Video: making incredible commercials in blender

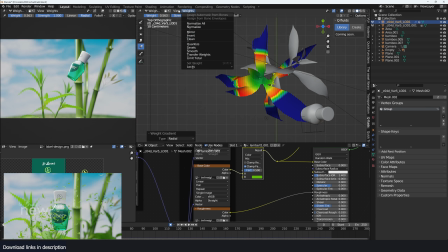Hey guys, and welcome to Top Channel 1-on-1, and today we're going to be making this commercial in Blender.
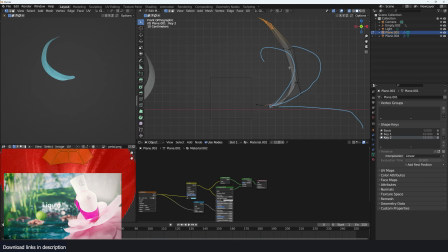And if you want to check out the project files, you can find them on my Gumroad page, YouTube membership, and my Patreon page.
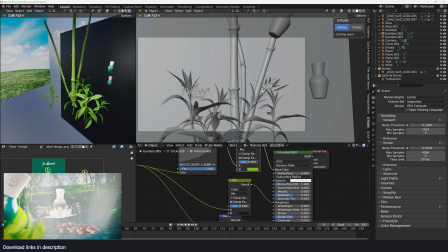Thank you. Let's jump in. And so you can see in the first project, this is what I did,
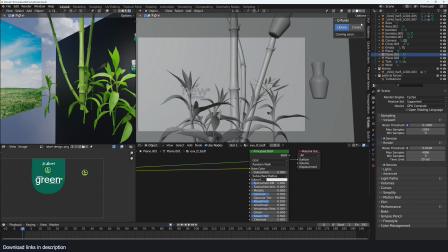and I basically set up this bamboo scene with this product here, and I made a simple animation.
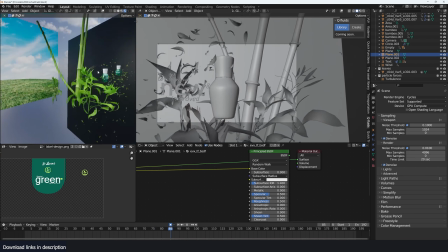You can see it's a fairly simple scene. All I'm doing is just animating a cloth system,
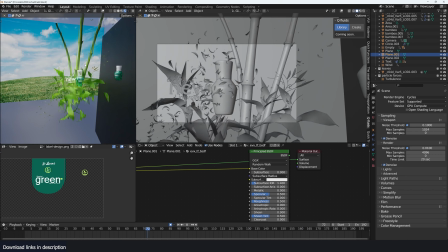and just also animating the bamboos in the background to appear like we have a slow-mo effect to have a very dynamic scene.
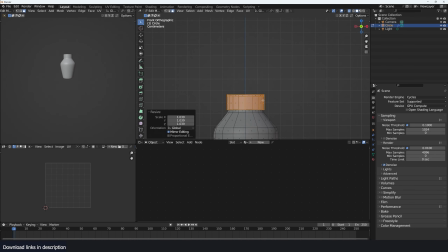So to make this, the first thing I did was model the bottle. That was fairly simple, and gave it some basic materials.
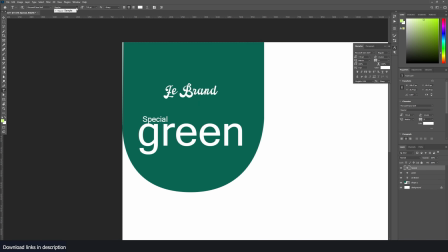It's just a glass with a label texture that I made in Photoshop,
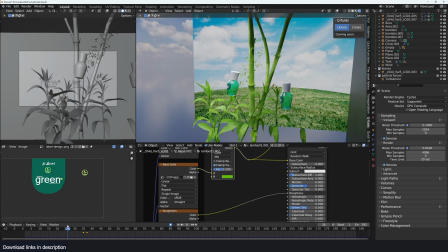and gave it a simple animation of it moving into the scene and then colliding with the leaf, the bamboo leaf, and then creating this shockwave that blows everything away.
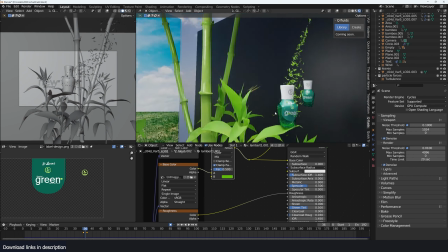The bottle itself has this simple particle system. Yeah, very simple setup, as you can see.
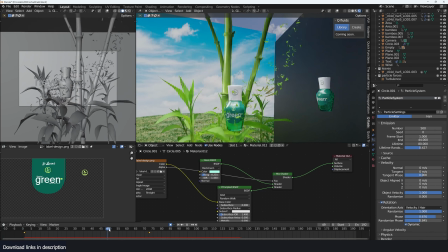So it comes into the scene, very simple,
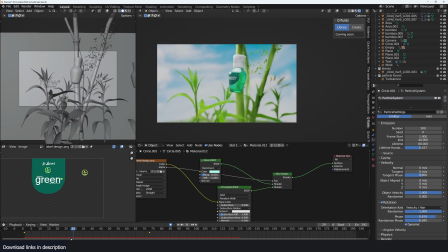and there we have the bottle for the force of shockwave impact.
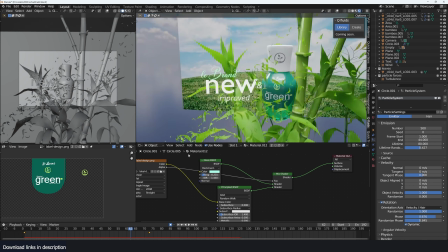All I had to do was create a cloth simulation for the bamboo stick. I didn't want it to be applied to the whole bamboo plant.
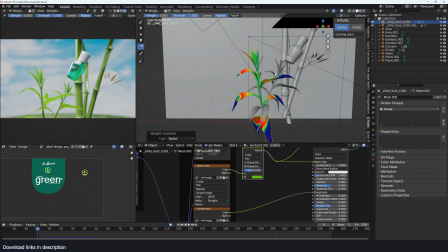So what I did is create this weight gradient
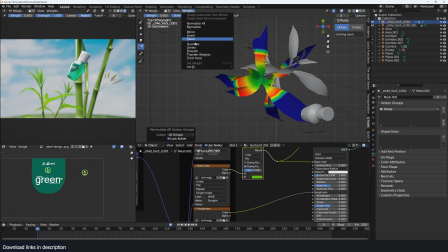that only allowed the cloth simulation to be applied mostly to the leaves,
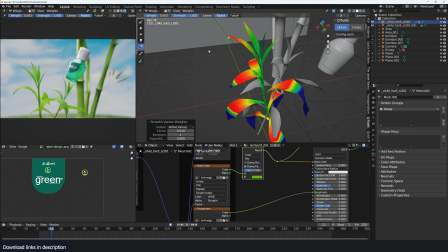and then fed into the stem.
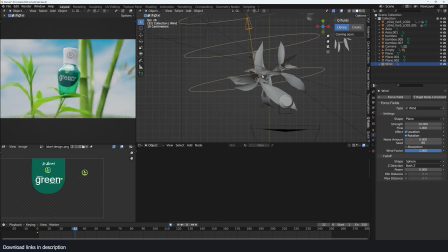So to get that shockwave of force impact, all I did was animate a force going on and off, as you can see what we have here.
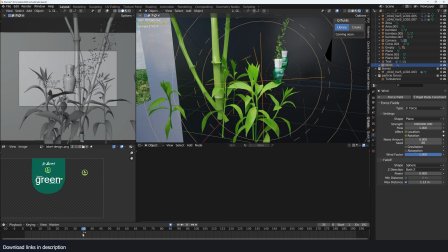So I have this very strong force that I animate on and off by animating affect location and rotation properties.
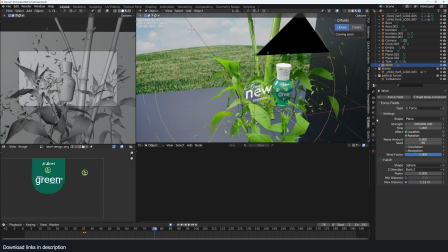That will blow away anything close to the force, but because the force is really high, the leaves would blow away very fast.
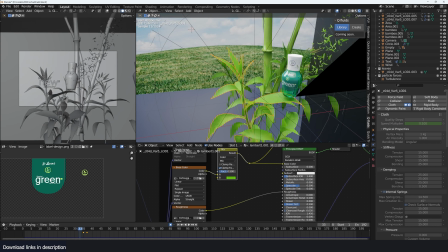So what I did is go on and animated the speed multiplier. This will slow down your simulation and also turn down the gravity of the scene, so the leaves don't just fall down as a result of gravity,
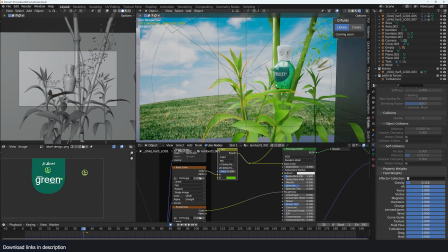but I wanted the leaves to have that collision impact with the bottle.
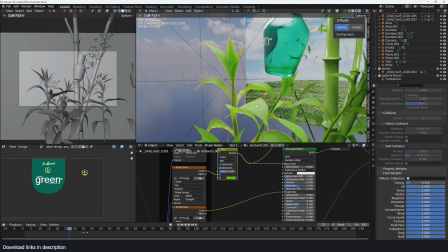So I had to make sure that the gravity is very low, so that they don't just fall down immediately when we start the animation.
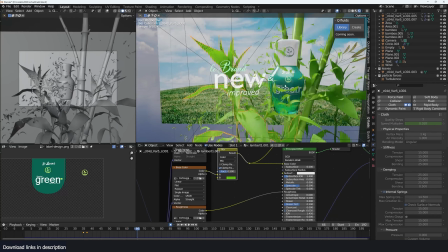So you can see even the collision happens in slow motion, and then at some frame I turned on the force,
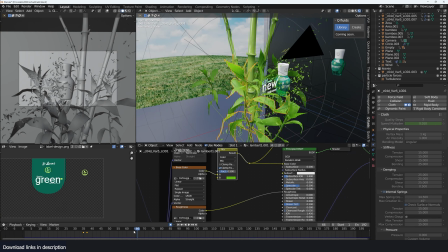and because the simulation speed was also slow, it all exploded in a nice slow motion.
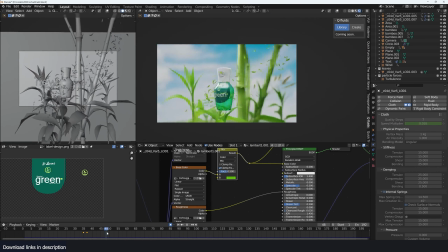That I think added some dynamic effect to the background,
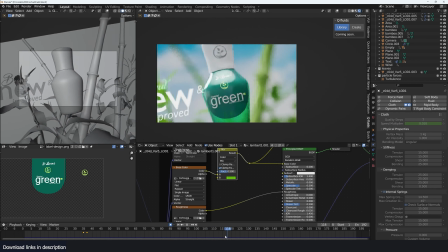and then everything else was just animating the camera and blurring out the background.
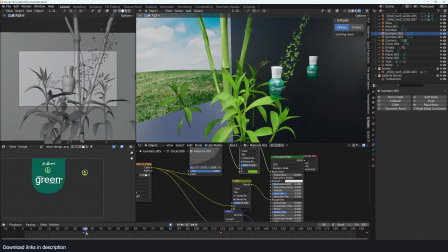For the bamboo, I just animated 2 keyframes where we have the shockwave impact, and just animated their rotation and position to make them seem like they were also being impacted by that shockwave,
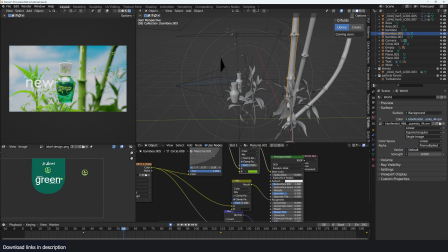giving us that effect. So I pushed the camera into our product to get a nice transition into the next scene. The lighting is also fairly simple. I just have this HDRI image that I have in the background.
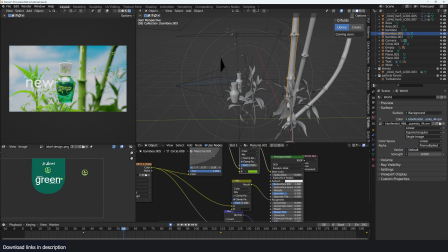If I turn that off, you can see it doesn't really add much, and maybe I even prefer the scene without that because it adds a very rich contrast.
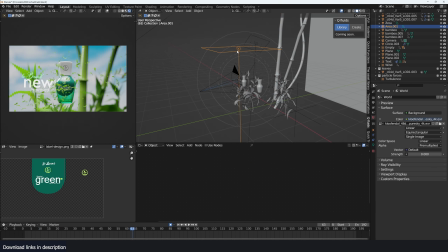But I have this area light at the top that gives us that top light, that highlight there, and then I have this backlight to light up the back, and gives us also some nice reflections on the bamboo.
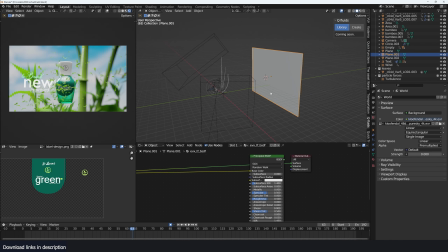And I have this background image that just a sky background that gives us a nice background for our nature scene. To transition into the next scene we have.